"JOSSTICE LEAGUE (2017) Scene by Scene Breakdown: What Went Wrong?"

What's up guys, in today's video we are going to be breaking down the 2017 version of Justice League, or as a lot of fans are calling it now, Josstice League, in preparation for the Snyder Cut when that drops tomorrow. And I just want to go through this version because hopefully after today I'll never have to watch it again, and just go through it scene by scene and just figure out what exactly went wrong and what, if any, are any redeeming scenes from this movie. When Justice League came out in 2017, it had a load of generic problems, a very unmemorable generic score. It looked too bright and shiny and didn't really fit with the continuity visually of Man of Steel and Batman vs Superman. And it had a lot of that Joss Whedon humour that went well with the Avengers, but really didn't work with these DC characters.
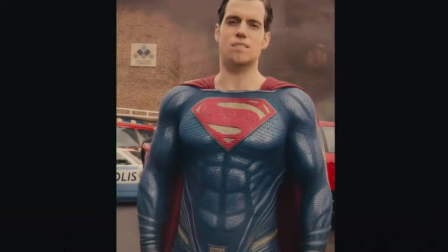[0:50]
So let's start with the opening scene, which is the phone footage from the kids interviewing Superman. And apart from the horrendous kind of Botox facelift that the CGI gave Henry Cavill, I really like this scene.
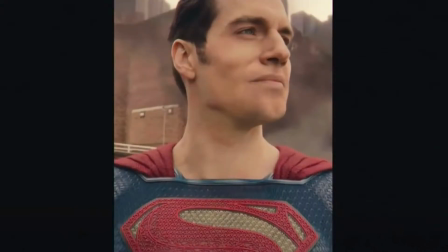[1:05]
I think it kind of captures the essence of Superman, talks about hope and the S, and really like that analogy of winding like a river. And it kind of sets up his absence for the rest of the film as being a really missing presence.
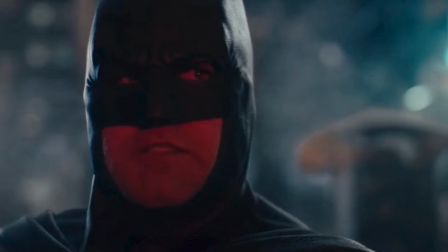[1:21]
But then we've got the next scene, which is Batman trying to capture a parademon, and for me this really exposes several of the problems that Justice League has. Firstly, in Batman's portrayal. This was a character who in the last movie could somewhat hold his own against Superman and
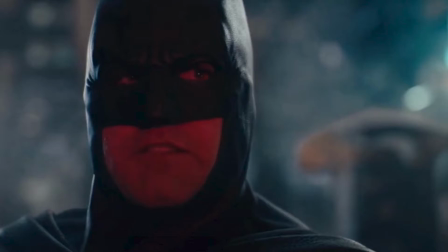[1:39]
had one of the best fight scenes in a superhero film of all time with his warehouse fight.
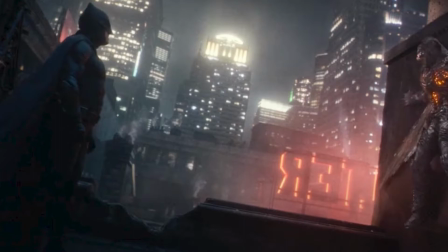[1:44]
And here he struggles to capture a generic henchman, and we see it in all the big action set pieces to follow. Batman is only ever seen sort of tackling one or two parademons and struggling to do that.
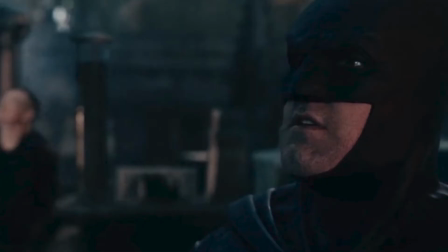[1:58]
So already he feels like a tame presence, coupled with the fact that he then just starts bantering with criminals about an alien invasion. Don't need this scene. I wish they'd just gone from Superman's phone footage straight to the opening credits, because this scene really adds nothing to the narrative.
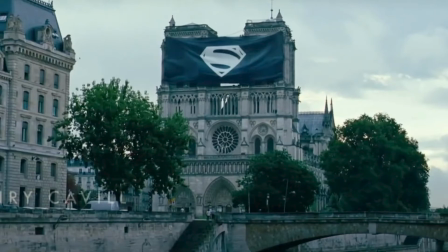[2:17]
Then we've got the opening credits. Batman vs Superman also kind of had an opening credits scene that was used to give us a very brief run through of Bruce Wayne's origin story that we've all seen many times before.
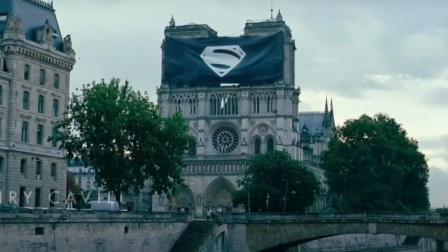[2:30]
I do like the kind of juxtaposition it creates between these big wide scale shots of Superman being mourned by nations,
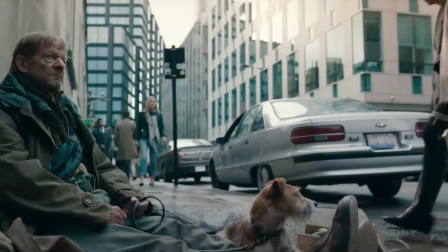[2:38]
and also these really kind of, personal intimate shots of crime rising and the neglect of society without his presence there.
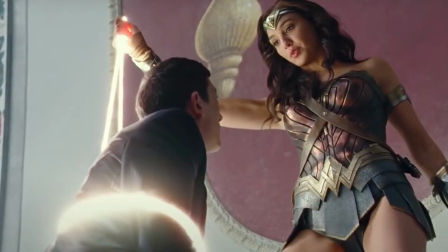[2:47]
I thought that worked quite well. And then we get onto the kind of Avenger recruitment opening act, which is, where we get introduced to all the heroes, and we start with Wonder Woman taking out the terrorists.
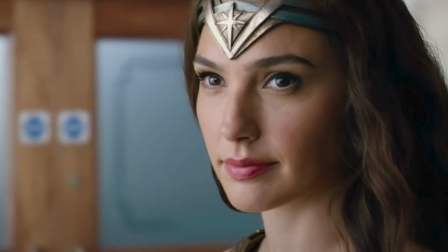[3:00]
Nothing wrong with it, just a kind of generic opening action sequence. But structurally, I don't feel like this scene was meant to be this early, and I'll talk about that a bit more later.
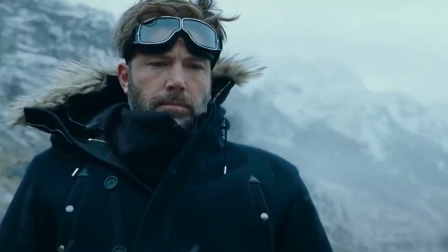[3:10]
But then we get Bruce finding Aquaman, and I think I've read somewhere that this is the opening scene of the Snyder Cut, which will be really interesting. And the main thing I'll say about Batman finding Aquaman is that it just feels like a very clipped scene. It doesn't feel like we got the full scene here, and I'm interested to see the extended version in the Snyder Cut.
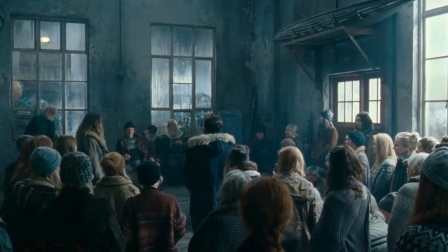[3:30]
Specifically because it's a very anticlimactic entrance. We just cut to inside a hall and Batman and Arthur Curry are there. There's no anticipation of the two coming together. We cut from one shot to the next and they're both just stood together in a hall.
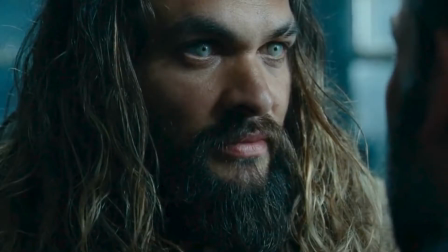[3:46]
We then get Aquaman and Batman fighting alone, and Aquaman basically saying, "No, I'm not going to come and join your group."
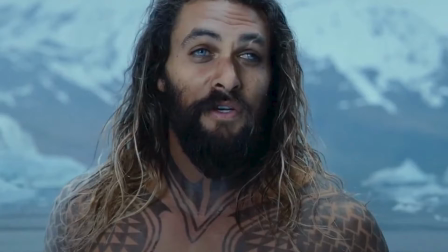[3:53]
Cringe banter followed by some awful green screen as Aquaman disappears back into the water.
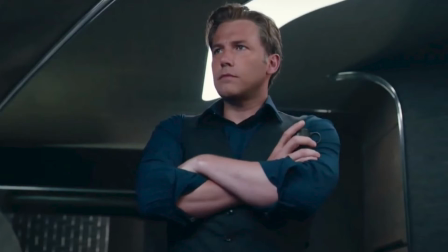[3:59]
And then we get onto the first scene of the film that I actually really like, Bruce and Alfred. Whenever these two are on screen together in this film, the scene tends to be good. They have a really good chemistry.